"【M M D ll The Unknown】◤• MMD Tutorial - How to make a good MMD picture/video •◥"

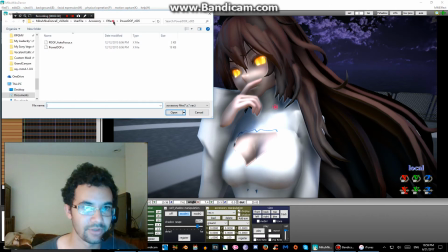Anybody who wants to add even more will use these effects.
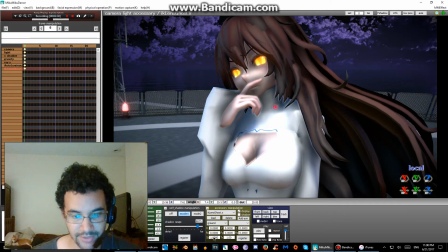What ikLensGhost does is it basically looks like you have that sort of sun glare you would see in a movie.
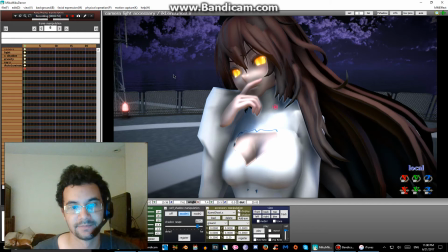Depending on the angle, you probably won't even see it. But if you zoom out, then you usually do.
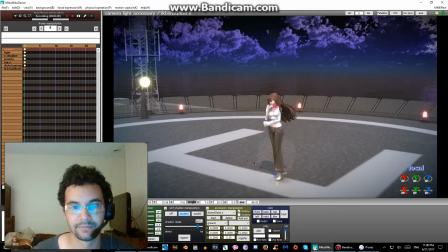You see that little bit of shine there? That's what it looks like when you look into the sun at a certain angle.
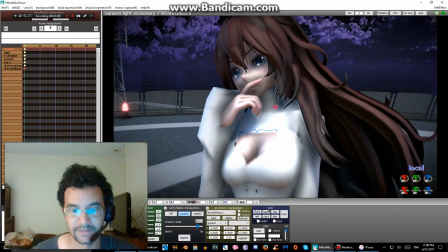Alright, so...
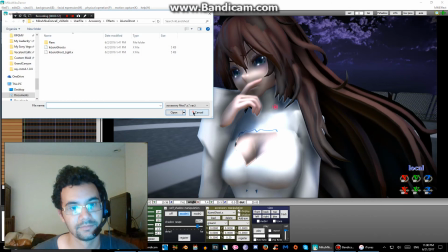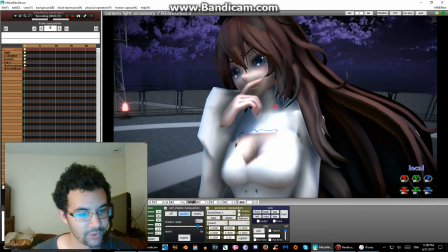For some reason her eyes went back to normal, but that's probably because I didn't register it when I changed them.
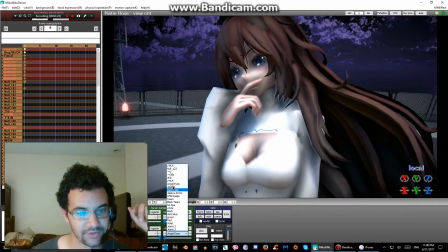Let's just make it straight up July in general.
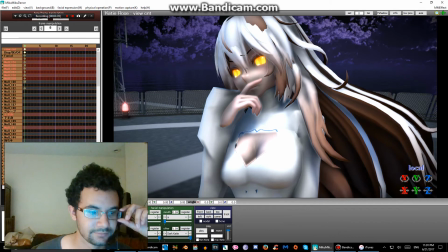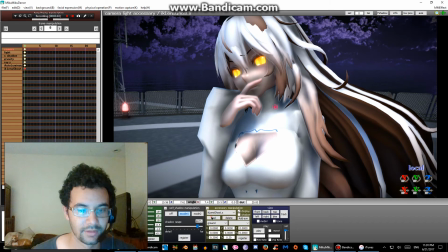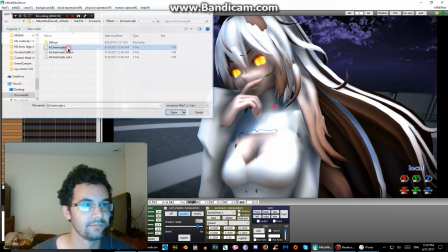You can make their eyes look kind of like they're shining using ikcinemorph.
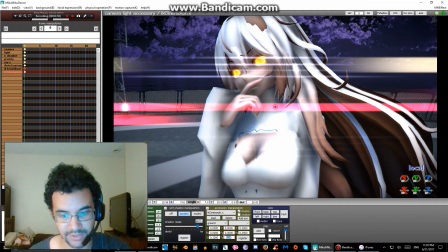It goes a little crazy when you first use it, but if you use these settings here, you can pause to look at what numbers I'm using.
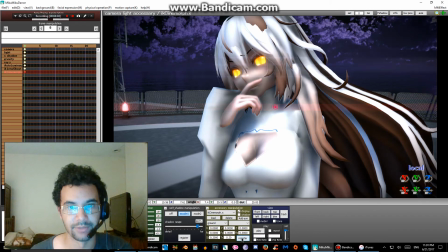Then it looks a little more natural.
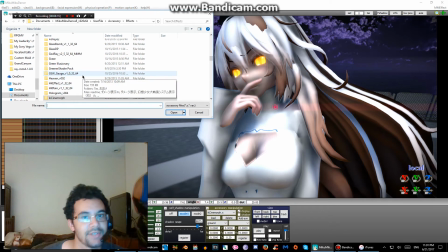One thing that my friend asked me also was how I used the aura effect and self thunder at the same time. These are two effects that I use. Give me a second. Sorry about that, my dog was barking. Anyway, as I was saying,
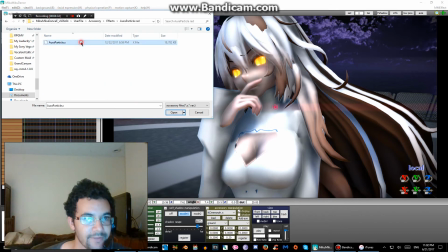something that I like to use a lot and that my friend noticed that I use is the auraparticle effect and the self-thunder effect.
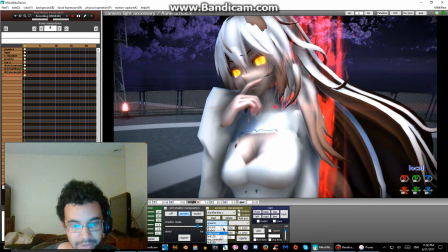But that's pretty self-explanatory by just loading the auraparticle and then attaching it to a body part.
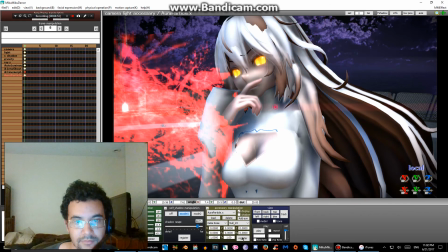The
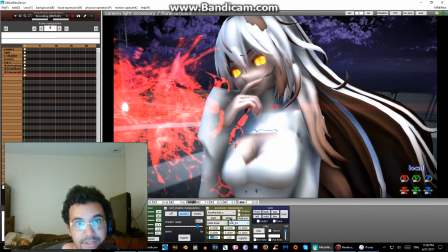because this is Jelaya, that wouldn't really make sense because our main element is electricity, or at least for me, because that's how I write my character.
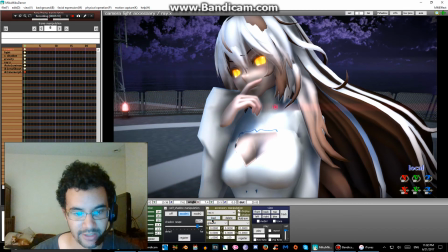I do a lot of things that are out of character for my characters, but
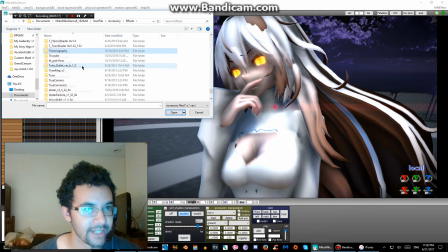depending on how I'm feeling right now, I'm just sticking to how she is.
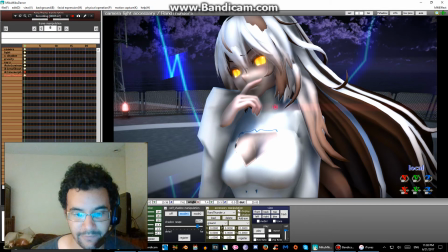This effect is kind of like auraparticle, but instead of it being flames, it's electricity, which I think is pretty sick how they made it.
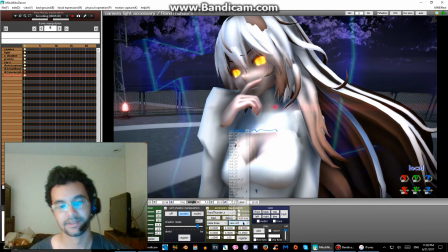Almost looks like Chidori from like Naruto or something. But yeah, you just add this here.
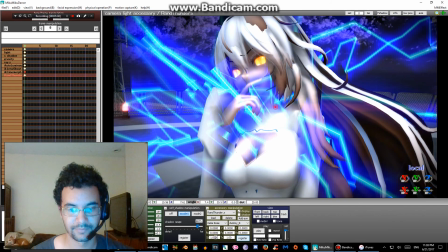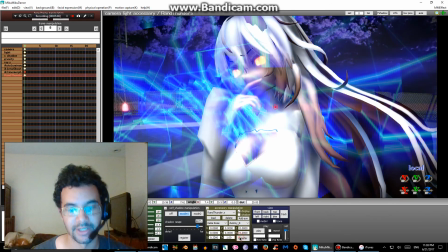Because it's super close to her and I don't want it to block her face, I do that.
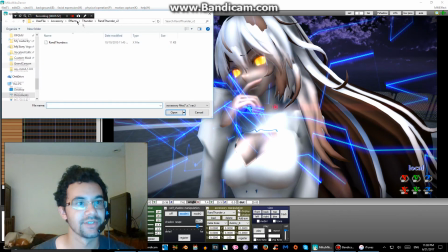But if you wanted to use something that was like, say, self-thunder,